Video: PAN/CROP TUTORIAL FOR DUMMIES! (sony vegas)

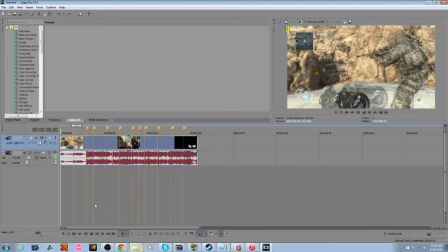4:09 Thanks, Gabe. So, yeah, whatever.
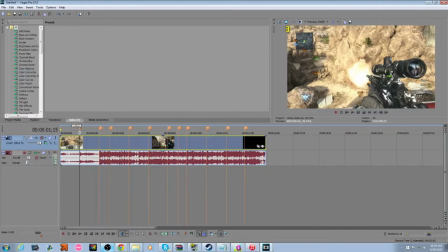4:13 So, what you're going to do now, you're going to go to this little thing over here.
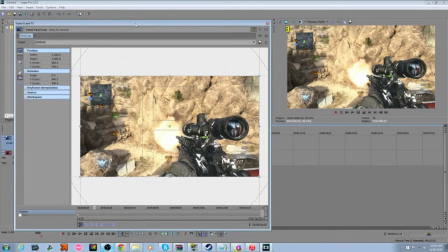4:19 And you can kind of put this however you want. I'm weird.
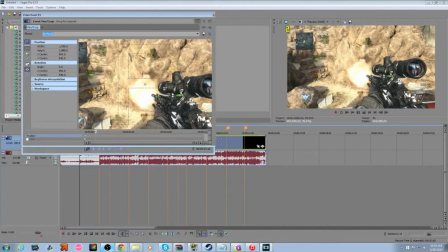4:22 Usually I do it on a second screen, but since I can't do that right now for the sake of the video, I'm gonna put it like right here, right?
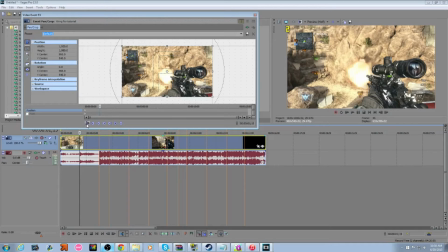4:28 Okay. So what you're gonna do is you're gonna press this thing right here. If it's not already pressed in, you're gonna press it to where it bulges in like that. And then you're gonna go to a point on the thing. You're going to move this up a bit. Oh shoot, my bad. Hold up. Go back to default. Make sure both of these are clicked.
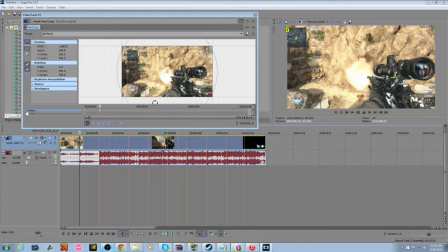4:47 Right there, yeah. So then you're gonna go up with it, and then you're gonna go back. The sweet spot I found is two keyframes. That's the sweet spot. And boop.
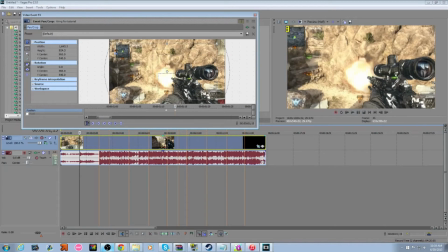5:03 Wow. You can make it, make it a little bit bigger. Alright. So now, you're going to copy paste this.
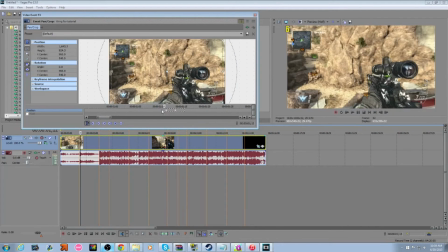5:10 So just click on the thing, drag it like this, right click, press copy.
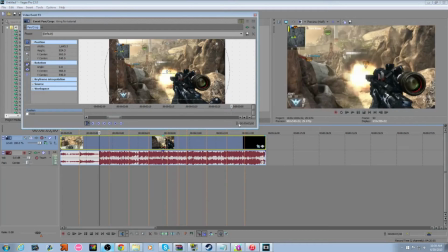5:16 Now go to the second, go to your next point on the marker, click paste, drag it back over, there you go.
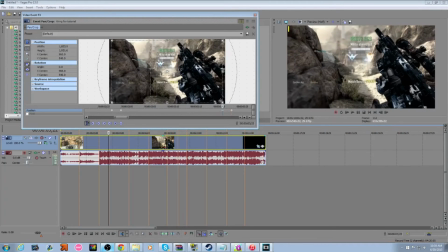5:24 And now for ones where they're a little bit closer together, you might want to do like this. So see how this, it's too big of a jump, I guess, right? So you're going to just drag it in a bit. So it's a little more subtle, but it's still there, nonetheless.
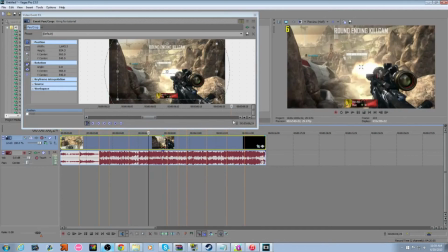5:37 Go to the other one, paste, drag over. Go, paste, drag over.
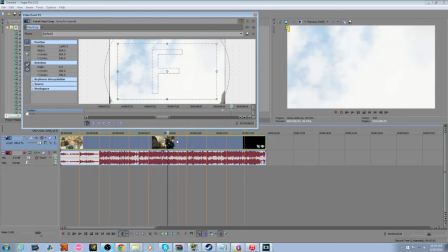5:44 Go, paste, drag over. Paste, drag over.
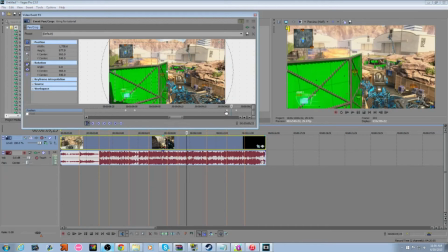5:50 And now for ones like this, where it's not really the shot, but it's kind of like a significant point. What the fuck? Oh shoot, I gotta do that today. That's actually really cool. Man, I would have forgot that. Alright, sorry, I gotta cancel some membership on RuneScape.
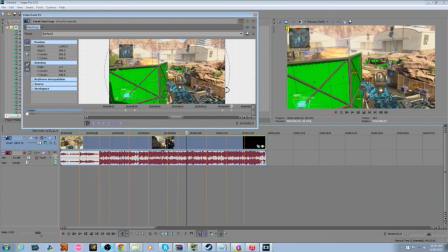6:07 So what you're gonna do is go like this, because you don't want it to be as subtle. And then, boom, hit him with the side, right there, right?
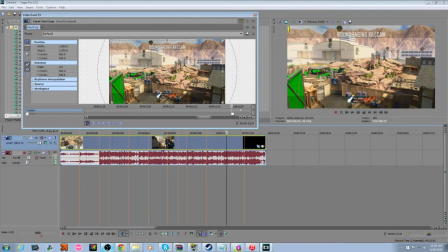6:16 Go to the next one, paste, go over, go, paste, go over, go, paste, go over.
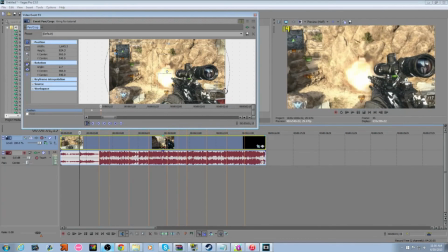6:24 Now we're gonna go back to this one, I kinda wanna do that little angle thing again. Kinda breathes a little more life into it, you know?
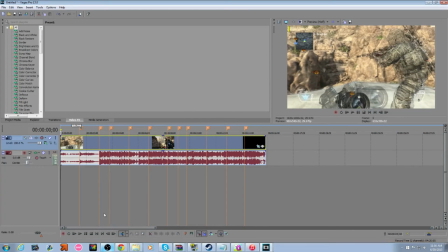6:31 Alright, let's see how that looks, right there.
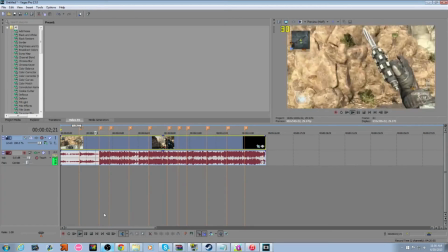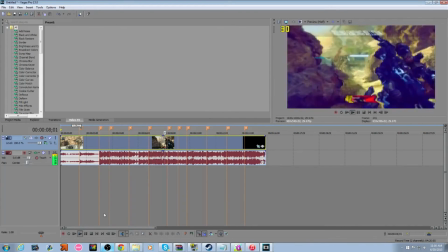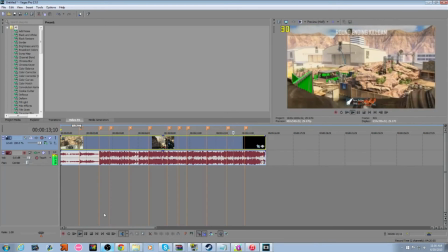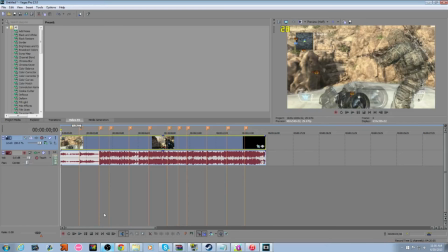6:50 And that's Bankrupt. Super simple. You can get real fun with it. You can get real technical. I might bring a cinematics tutorial on stuff like that sooner or later.
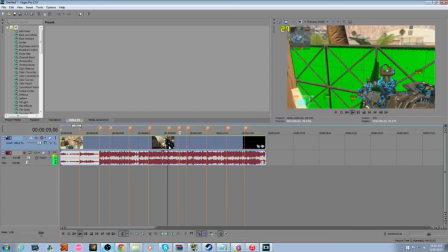7:00 Because I make the cool cinies. It's like I actually don't know how to do cinematics at all.
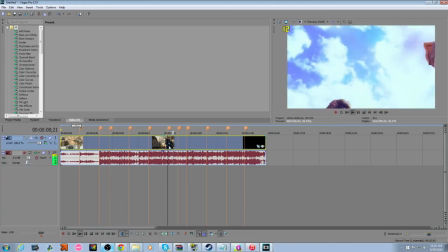7:06 These are like very newbie cinematics.
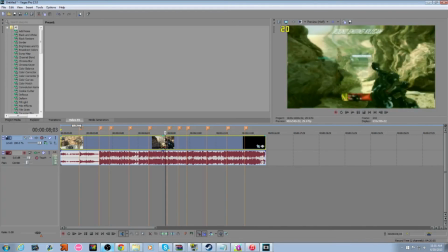7:12 So yeah. This is kind of a preview of what's to come.
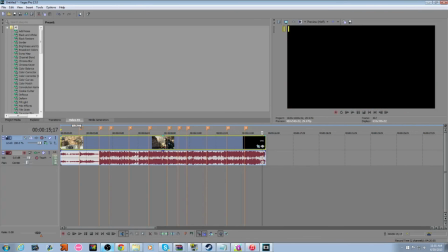7:19 New edit soon, guys, and I hope you guys enjoyed.
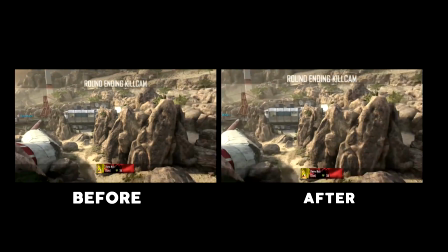7:26 Outlaw rappers, two motherfucking thick, rough ass niggas that are smoke a punk bitch.
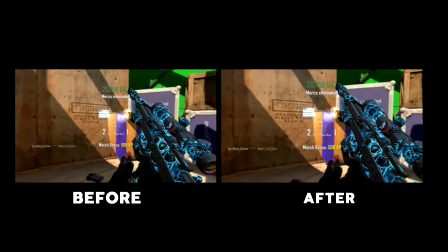7:32 You muscle ass busters that'll kick you with your cane. Stuck up hoes, you get your left ass rolled.
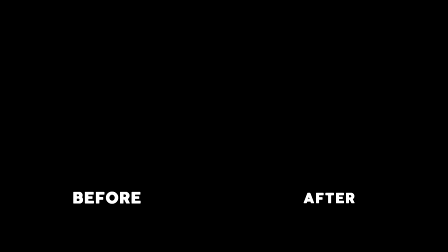7:38 Whippin' ain't